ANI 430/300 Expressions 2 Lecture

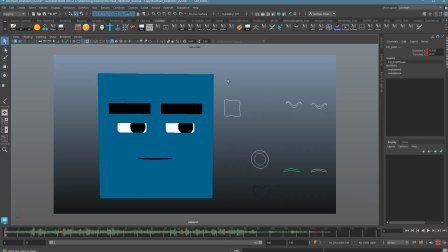So we're just seeing the step tangent version of this. If I go into the graph editor,
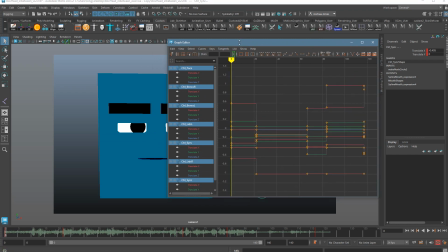that's all we got. Now, right now it reads okay. It's obviously very stiff and feels very dry. If I were to switch this over to, say, flat tangents, and now it's actually moving and animated, we're just looking at the key poses here as I use comma and period to jump through.
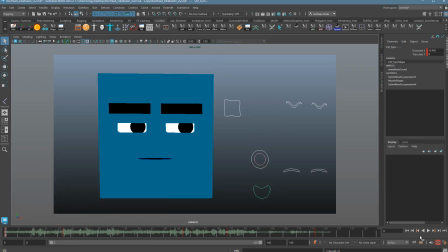This is not going to be an improvement. It's going to be very confusing. Let's see it.
I can understand you're very upset. Pictured you never seen me very upset.
The timing is really slow. It's really dragging. We're not really getting to see the expression changes effectively.
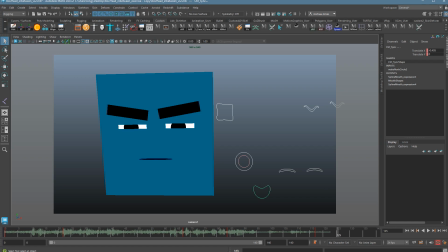This isn't working. So we need to do one more blocking pass to make this work.
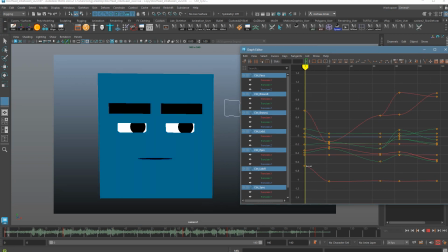And the way this works is, recall that we're essentially going to hold poses until they change.
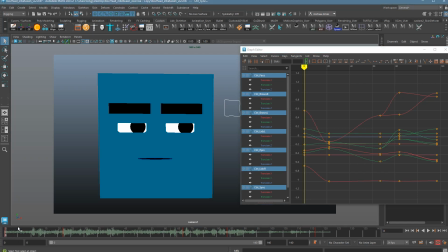So what I'm going to do is I'm going to just click on this first key here. I have everything selected, all my controls.
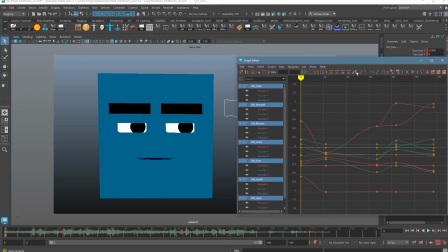I'm just going to click out here somewhere. Well, actually, if you want, you can do this as you go. If you want, think in your mind when the character is actually going to look over.
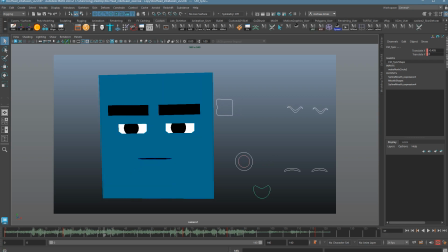I can understand you're very...
Now, which is pretty hard to do. So I'm just going to go ahead and do this way.
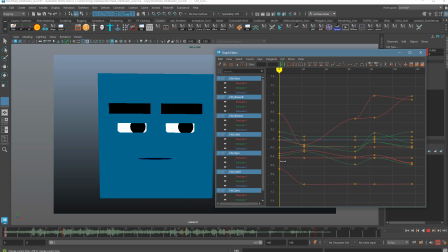So what I want to do is grab that first pose.
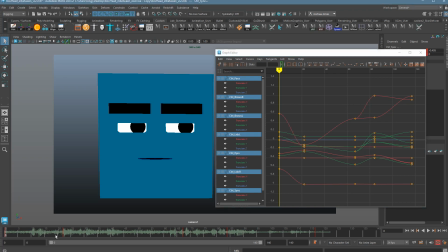Remember, if you middle mouse button somewhere out here, and then press S, it's going to copy that key. So if you look in closely here,
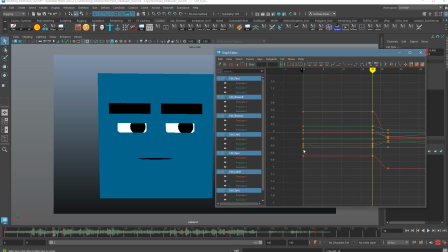I'm just going to grab this and press F. We can now see the first pose holds and then changes right here.
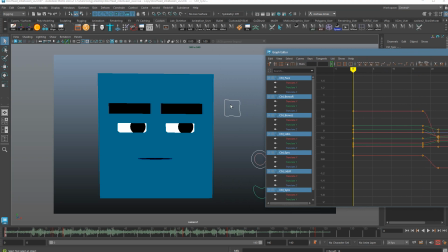It looks like this.
I can understand you're very...
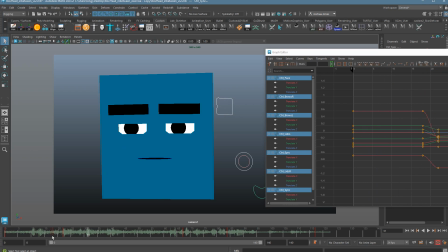So now we have a hold I understand you're... and then the move. In this case, though, the move happens really fast, but now I have control over that.
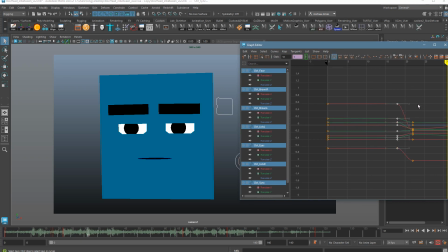Let's say I'll I want to spread this out a little bit. So I'm just holding in shift and middle mouse button dragging to give myself a little more time on this transition.
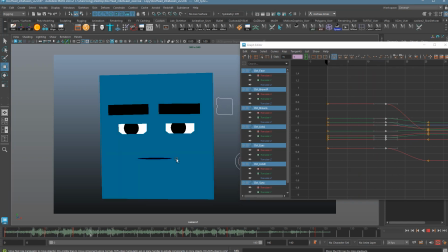Let's check it out now.
I can understand you very upset. I can understand you very...
Feels a little bit better now that we're holding. That being said, I don't like, in this case, that this key is happening so soon after he starts talking.
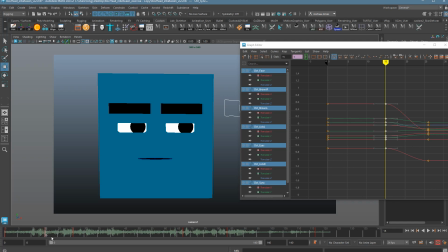We only got like 5 frames there. If someone talks, it's going to take a second for you to recognize you, or take a little bit of time, probably not a second. In this case, 5 frames doesn't feel enough. He's really lost in thought, doesn't care a whole lot about what this guy is saying.
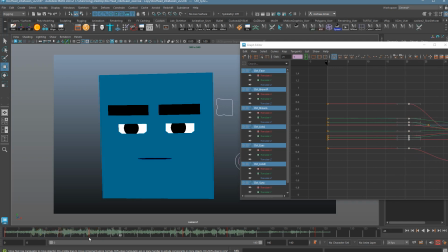So I'm going to take both these poses, slide them off a little bit to give myself a little more time before he looks over. So Kittredge will start talking off screen, and then there'll be a beat before he turns and looks at him.
I can understand you very upset.
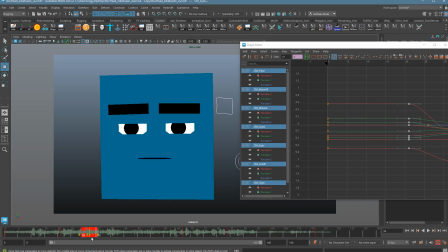So that's better, but I want him to look a little bit slower, a little bit more menacingly. And it's happening now a little bit late. So I'm going to adjust this until it's now happening when I think it should.
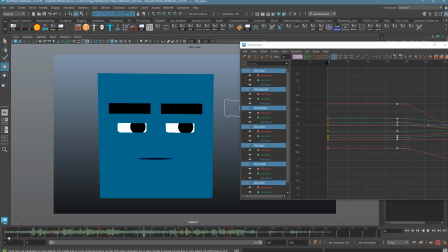Let's see.
I can understand you very upset.
That felt pretty good to me. So there's a nice delay after Kittredge starts talking, enough to give him a reason to look over. And then the length of the transition here Understand you very upset. feels pretty good to me.
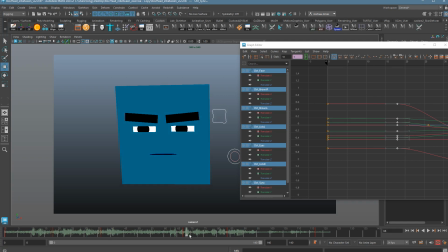Now as soon as we get to the other side of this, it starts drifting again. I don't want that. In fact, none of these am I going to want that.
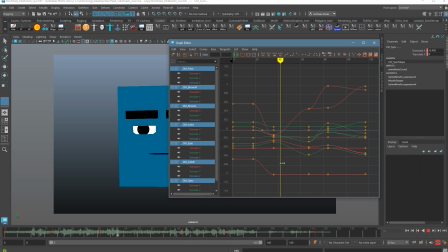So for each pose, I'm going to go in there. What is that thing? There shouldn't be any keys in between poses. Maybe it's a handle? I don't know what that was.
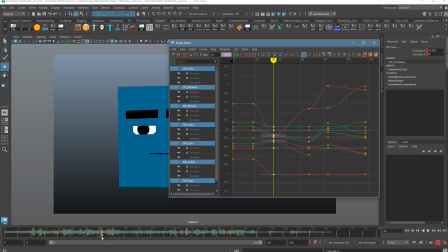So with the next one, we're going to do the same thing. I'm going to grab this pose, middle
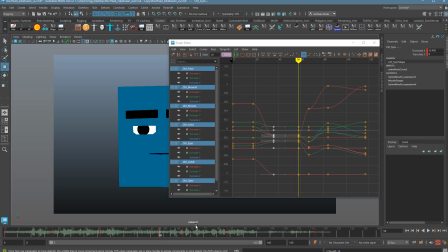mouse click out here somewhere to hold that expression.
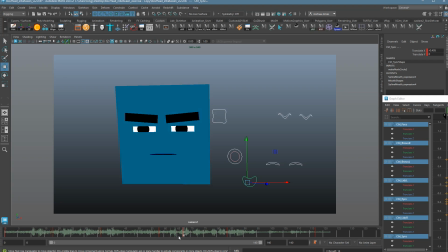And then I can decide right between these 2 keys how long the expression takes to make and when it happens. Sometimes you want expressions to happen before the character starts talking, sometimes after they start talking, sometimes right in the middle of them talking.
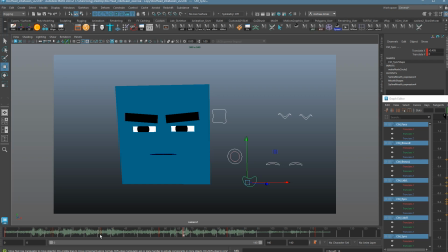Really depends on the moment. So I'm going to try this one out too.
You're very upset. Kittredge, you never...
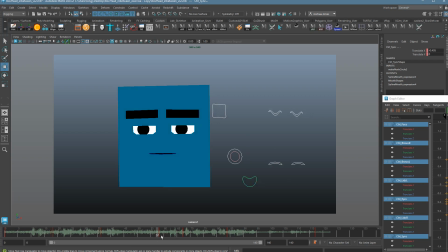Okay, you can see this happening each time. So now he holds the pose. And then it immediately starts kind of sliding out of that pose again. So I'm going to do this for each one of these.
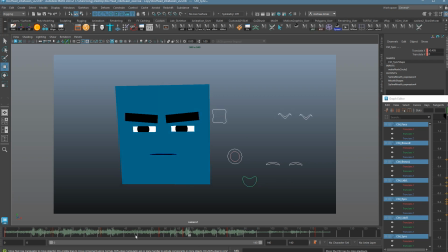In this case, just the way I think about it, Kittredge, he's dipping his head in for the Kittredge. Kittredge, My guess is that's probably going to start happening before he starts talking. Because eyes, eyelid, eyebrow movement, that's all going to start before we hear the voice.
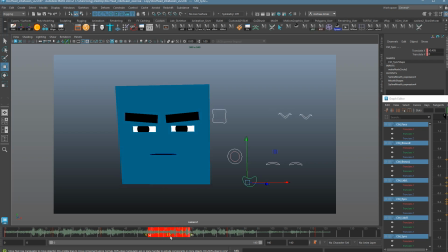It's much closer connected to the brain. So I'm going to slide this a little bit closer to the voice.
Kittredge, you never...
Kittredge, So that's probably maybe a little bit earlier.
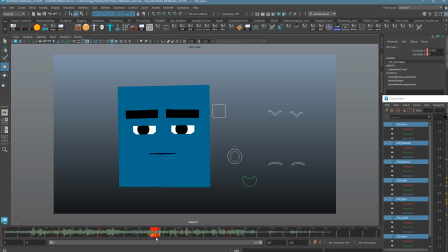Kittredge, you never...
Maybe even earlier.
Kittredge, you never...
Kittredge, I like that. So maybe 1 later. So 1 frame matters a lot in this, in terms of like how we're connecting the voice. So I'm going to pause for a second. I'm going to go through the whole thing so you guys don't have to watch me do each part.
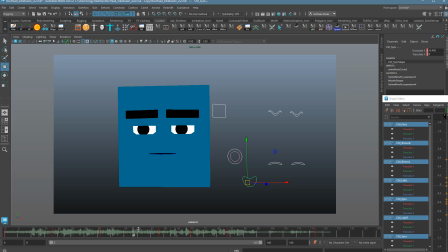And I'm going to decide how long each transition takes when we're showing the emotion and when it happens relative to the dialogue.
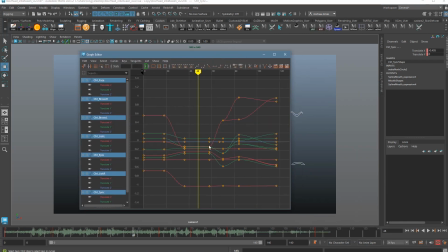So looking at that graph header, it's going to be hold, move, hold, move, hold, move, hold, move, all the way through.
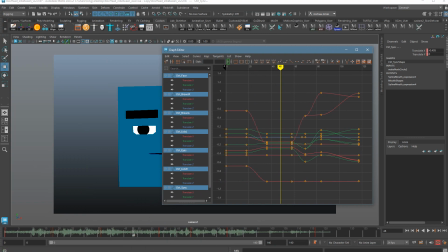We'll be back in a second, and I'll show you what I did. All right, so we're back.
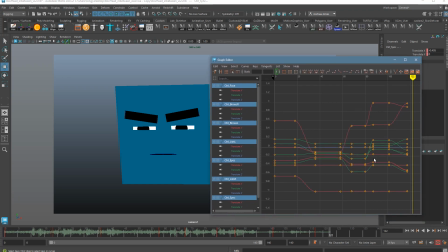Let's take a look at what I did. So again, what we're seeing in the graph header for expressions, I'm seeing lots of holds with moves that are kind of held in certain locations. So they're kind of trapped in there.
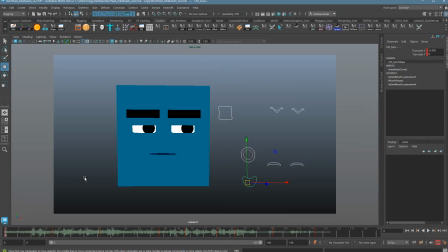This isn't perfect, but I like the timing overall in the feel. Let's check it out.
I can understand you're very upset. Kittredge, you've never seen me very upset.
Okay, so it times out well. It's pretty dead of a performance because there's no overlap. I'm not playing with this much at all.
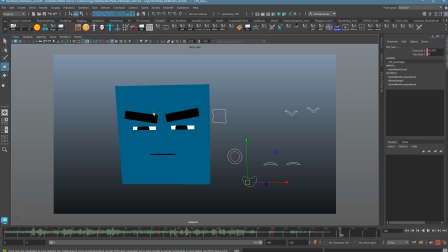There's no actual like distinctive movement of the head or anything. This is just the basic keys. But we should start to feel some connection to the voice at this point. Now, I will say here, I like the starting point.
I can understand you're very upset.
Initial pause before he looks over feels very directed. It feels very reactive.
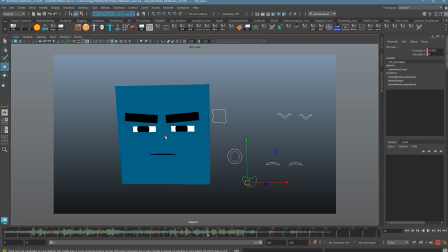Kittredge, you I like this too, where he kind of comes down.
You've never seen me very upset.
But this part feels a little bit dead.
Kittredge, you've never seen me very upset.
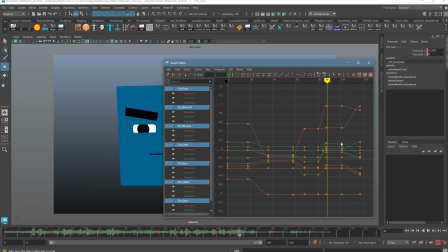So that part feels a little bit dead to me and a little stiff. So sometimes, and this is one of those times in my mind, Just zoom into this bottom part, this latter part here by pressing F. I don't know why that's not working. There we go.
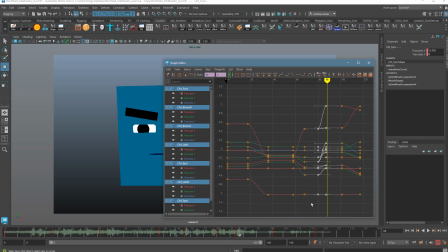And this is actually really weird. There we go.
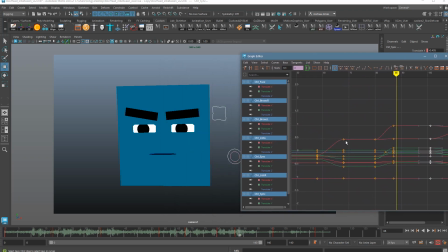So here, when he raises his head, what I'm going to do is, and I keep getting these weird keys, I'm going to turn that off just in case that's what's going on.
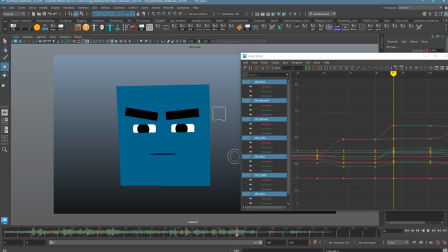Between here and here, so he raises his head
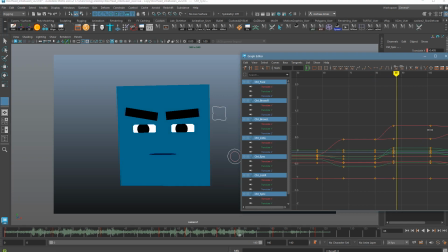right here, and then it just stops dead because I held the pose. This is one of the instances where actually turning this into a spline will actually continue the movement past the key and keep it moving all the way into the next key.
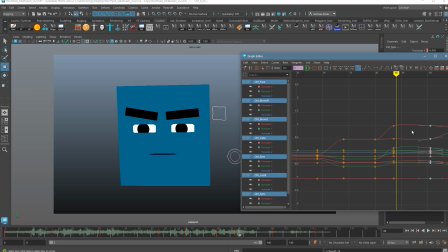In fact, I could go through here and do a spline on both to kind of keep a continuous curve.
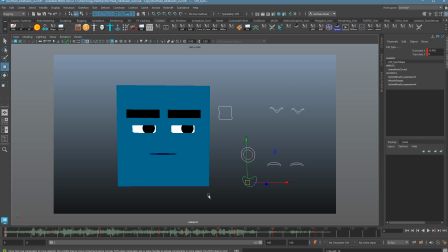Let's see how this looks. It might be a little floaty, but let's see what we get. I can understand you're very upset.
Pictured you never seen me very upset.
Much better. So You've never seen when he goes to the scene, he kind of holds that pose.
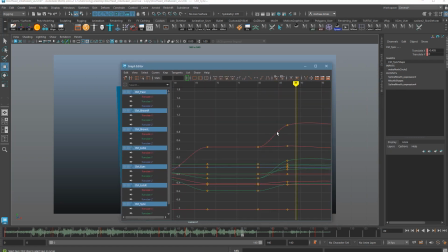That's this part right here. Let's just look at one curve at a time.
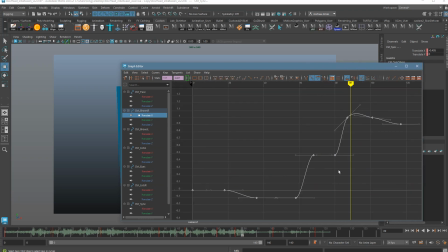So what we're seeing here is before, where I held this, he would reach this key when he raises his head and then just hold that pose.